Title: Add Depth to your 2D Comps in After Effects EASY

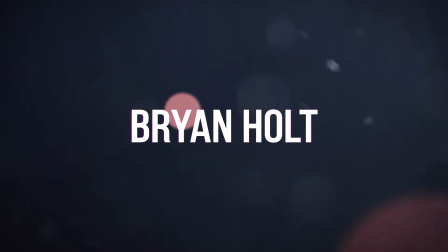0s
Hey, what's up everybody? It's Bryan here with another tutorial. This time we're going to jump right back into After Effects and I'm going to show you guys some tricks that I use to create some depth in just simple 2D comps.
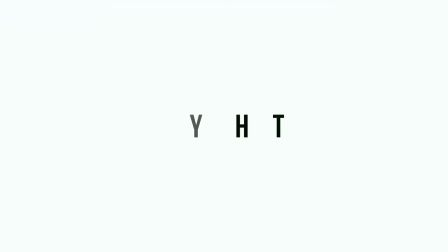8s
So let's get started. Okay, here we are. We're in After Effects right now.
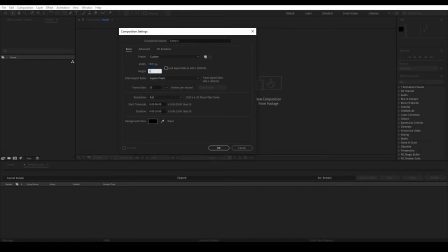13s
I'm going to create a new composition. Let's do 1920 by 1080. And as always, I try to do 24 frames a second. In this case, 23.97. 10 seconds is fine. Let's just call this depth tutorial.
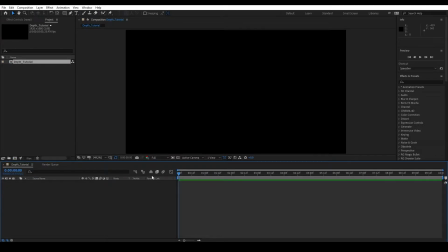27s
Now in the past I did a depth tutorial, but that was primarily on 3D depth, 3D cameras. This tutorial is going to focus on doing depth in 2D and how we could create depth in our compositions, inspired by some of my colleagues who've been doing a lot of logo work.
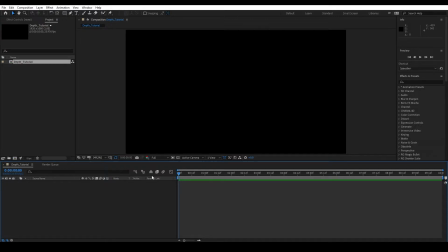40s
As always, this is going to be pretty heavy on motion design, but keep in mind I'm a VFX artist, so I like to apply VFX principles into my motion design work. To get started, I'm going to create a new text layer. I'm just going to name this text in this case. I'm going to do the align tool. Let's align it over the center of the composition. Text actually is a little bit small that I think about. Let's grow that and then realign that.
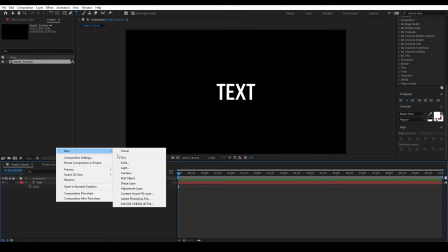58s
Perfect. I want to use my favorite trick in the book, and that's creating a breakage in your background.
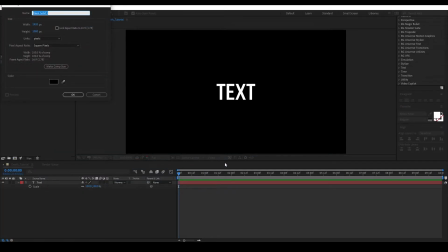64s
And that's going to be done by using a solid, call this BG, and we're going to use a gradient.
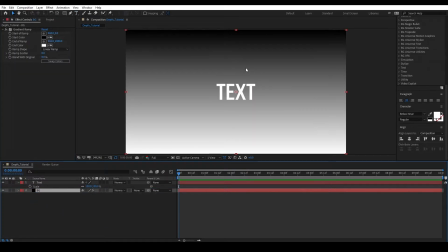70s
Let's drag that to the bottom. Now you can use a gradient like this, and you could probably use this to your heart's content to create a little bit of depth. But this trick right here is really designed to build around a light source that comes from way back off in the distance, and it's an illusion really.
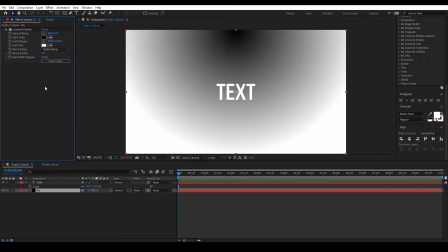86s
And so what I'm going to do is I'm going to switch this to radial. I'm going to swap colors.
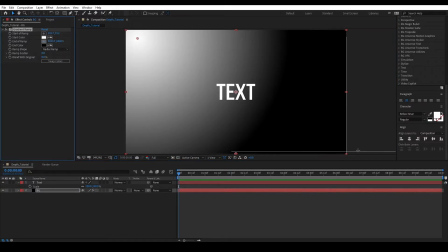91s
Let's move the start there and the end over here, and let's just pick a random color.
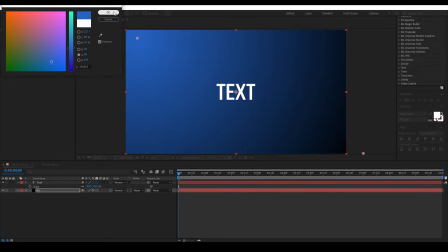100s
I always traditionally go towards blue, and in this case I'm going to do the same. So we'll use blue, or a version of blue, and I'm going to scatter this a little bit so we get nice soft fall off here.
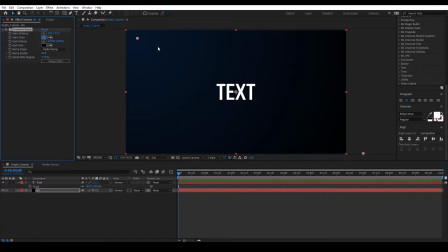111s
And then I'm actually going to blend this in. We don't want it very bright. The idea is to create elements that are around our composition that are not distracting. So we have a nice little background going. The next thing I want to do is I want to create a new solid.
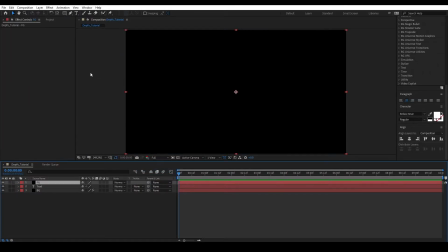123s
And this one's going to be our foreground. And we're pretty much going to bookend our entire composition this way. Now, in the foreground, we want to use haze to pull elements back. Before we could do that, though, I want to create another gradient. So all I'm going to do is come over here and just copy the gradient from before. You can also duplicate the background layer.
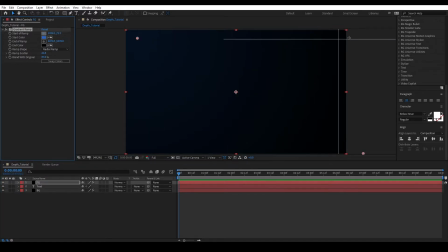142s
In this case, I just want to copy it. And I want to move the center to, let's say, a little bit off screen on this side. And then we're going to set this one to screen. And this is just going to create some haze. And I can even increase this a little bit. We can even change the color just slightly.
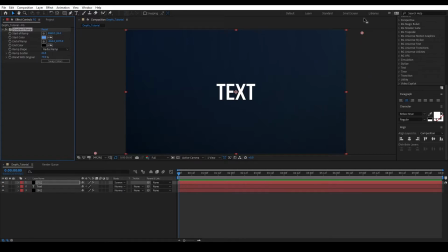161s
And now we have this nice little haze, as if we have a key light over here. And keep in mind, we're going to stay 2D this entire time. There are no 3D elements I'm going to throw on this composition, so it should render very fast. Now, let's start throwing in elements to really, really set this up. I'm not going to throw in unique pictures or images.
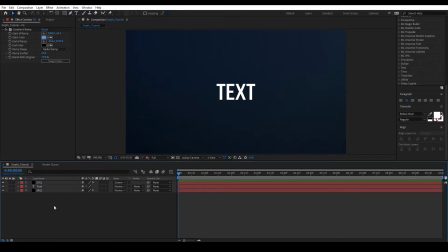179s
I'm just going to create shapes. I'm going to throw them in 3D space and see what we get. So to get started, I'm going to create a new shape layer.
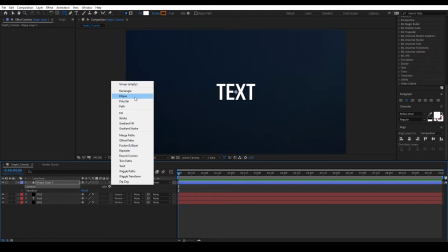186s
On this shape layer, I'm going to create an ellipse. And then we're going to fill this ellipse.
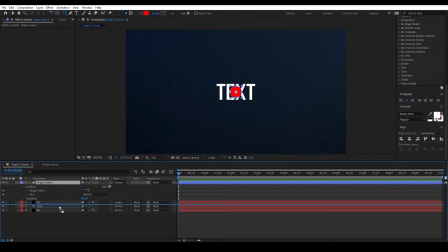191s
Don't worry about the color just yet. Let's throw this one in the background. So I'm going to throw this behind the text. Let's increase the size a little bit. Let's move the position over here. And we'll just stay with red for this time.
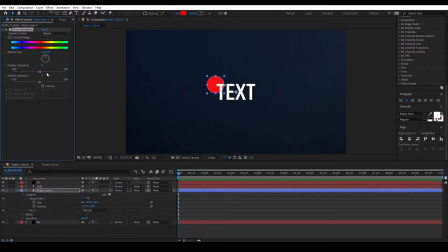207s
But what I want to do is I'm going to add a hue sat effect on this one just to lower the saturation a little bit, darken it up, keeping it simple. And then I want to add a camera lens blur. This is going to be the crux for the blurring of the depth.
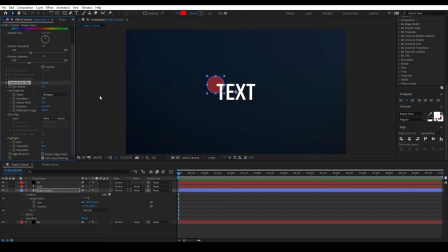226s
Now you can use fast box blur for even faster results, but we have the camera lens blur in After Effects. It's a great tool to use. So let's start with the 25% blur. Oh, that's a little high. Let's say 50. No, that's still too high. I actually want to increase the size even more.
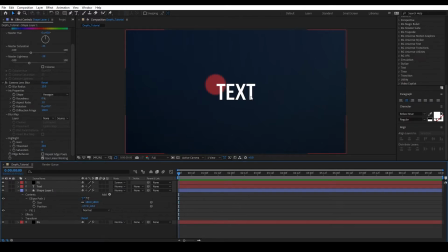245s
And now it looks like we have an object behind our text.
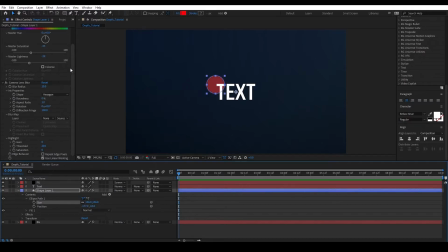250s
Making sure we stay consistent with our values, I'm actually going to pull this even back. And there we go. I'm going to duplicate that shape layer now. And I'm going to go to the shape. I'm going to actually I'm going to increase the size of this one. And let's move this position way over here.
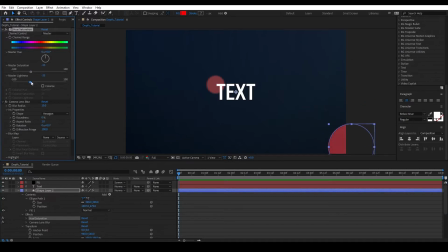269s
On the hue sat, we're going to add a little bit more saturation back, more lightness. And I'm going to really pump up the blur. Now, this one is going to be in front of the text. Size a lot here. Now, the light's probably going over this, so now that I think about it, I actually want to darken this.
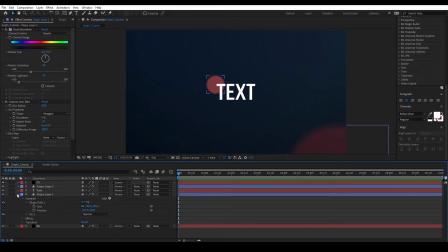285s
And now we have an element here. And you could just keep adding shape layers to your heart's content. But this is a tutorial. I'm not going to sit here and spend too much time and not waste your time doing effects that are irrelevant. You guys should get the idea by now. The next tip I want to share is going back to what I talked about earlier, and that's adding some haze. Now, there's a couple ways to do this.
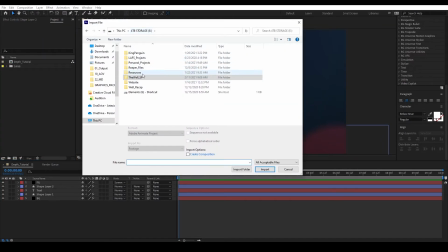304s
For me, what I like to do is I like to come in here, and on my libraries, I have these dynamic assets.
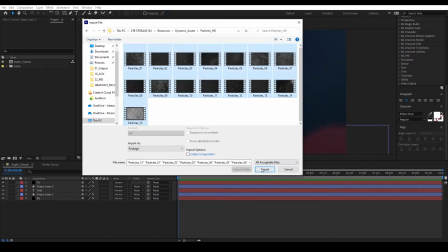311s
One of them here, I have particle. Now, these are 720 particles. I'm going to import all of them right now.
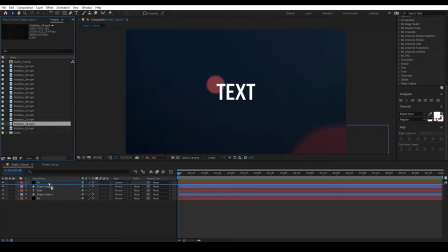316s
So whatever I do, I'm going to have to scale them up. But what's cool about these ones is if I scale this up, actually, before I scale up, I can show you. This is not 100% black, right? If I come over here to my info, if you watch these, there are values here.
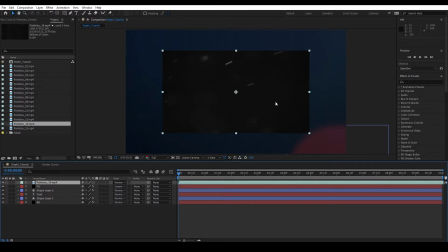334s
They're not 0% white or 100% black, which means if I set these to screen, they're going to push values up across the board. So let's go and increase this in size to 150. And let's set it to screen and let's see what happens.
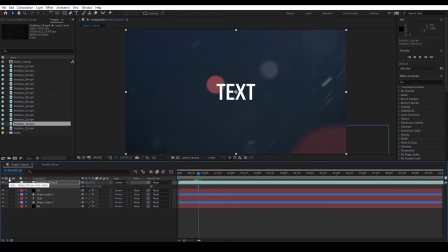349s
See the difference? Now we've added this dimensional haze, and you can find particles like this on Envato Elements or other resource websites, or you can go shoot your own too if you have access to a DSLR or a camera. I'm gonna link a link in the description to Envato Elements though, because I highly recommend them.
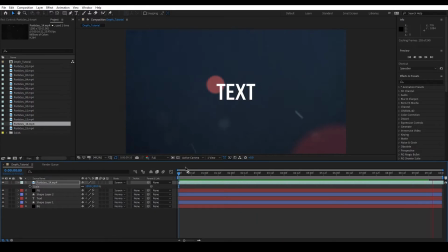364s
You can find assets like this there and so much more. And now we have this 3D effect. And you've seen me use this effect on some of my tutorials in the past, like the Illustrator Object 3D tutorial, that depth tutorial itself.
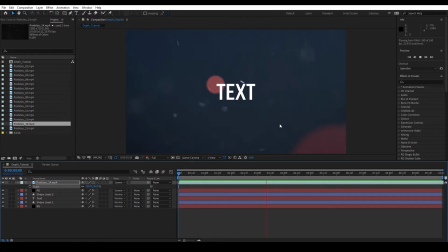380s
I love using particles. I think it just adds so much. Is it a little bit overused? Absolutely. I think it's an overused effect. But if you need to create some 3D in a pinch, particles is the way to go. Of course, this might be a little bit too crazy. So all we have to do is come in here and pull back on the opacity.
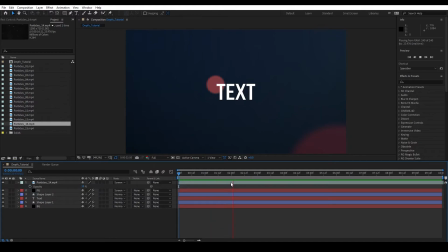398s
And you still have the same effect because of that haze, because it's still pushing values. I'm going to bring some of that back.
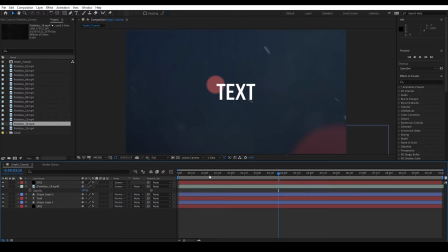404s
The last thing I want to show you guys, let's pull this below the foreground. The last thing I want to show you guys here is vignetting.
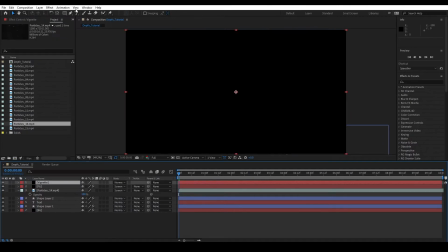412s
So that this is simple. I'm going to create one last solid, and we're going to call it vignette. I'm going to come over here to my masking tool, which is cube, and I'm going to go down to the ellipse tool. And then if you come up here with that layer highlighted and you double click with the ellipse tool optioned, it'll create an ellipse that's to your comp size.
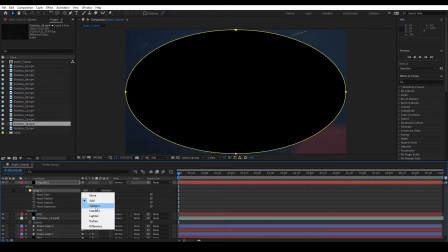429s
On this mask, let's go ahead and invert it by clicking to subtract or hitting invert.
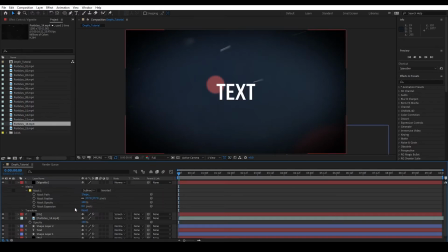433s
Either one works. And let's just pump that feather. And then you can use the expansion here to make the decision on how much vignetting you want.
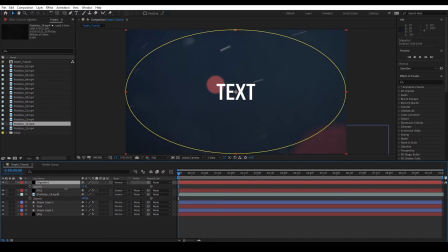444s
And then we just lower the opacity. Like so. And now you have a little bit of lens vignetting, and is this really starting to look like something out of a lens? And that's what we're shooting for when we go for realism. One more thing that you can do is to push this way over the edge, and this is a bonus tip.
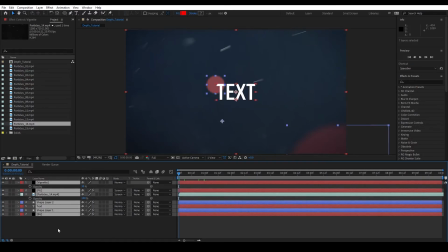463s
What you can do is take all of these, and I'm going to pre-comp, and then I'm going to duplicate this.
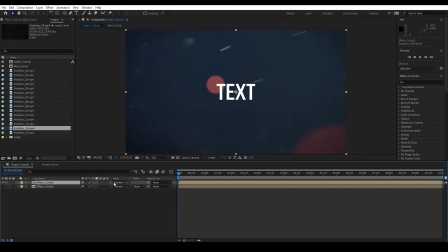471s
And what I want to do is I want to keep this bottom one. I'm going to go to tint. On this bottom one,
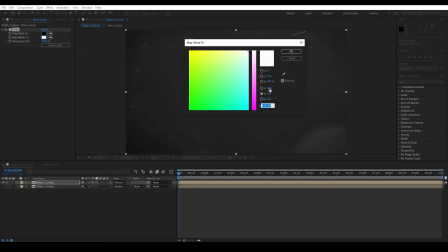478s
I want to tint all the white values here to 100% red and 100% blue, but I want to take all of the green out like that.
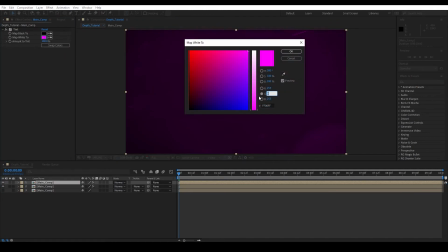486s
Let's duplicate that. And this time I want to put 100% green and no red and no blue.
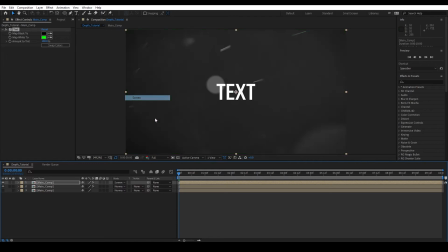494s
And I'm going to set this to screen. And we're back to kind of where we started.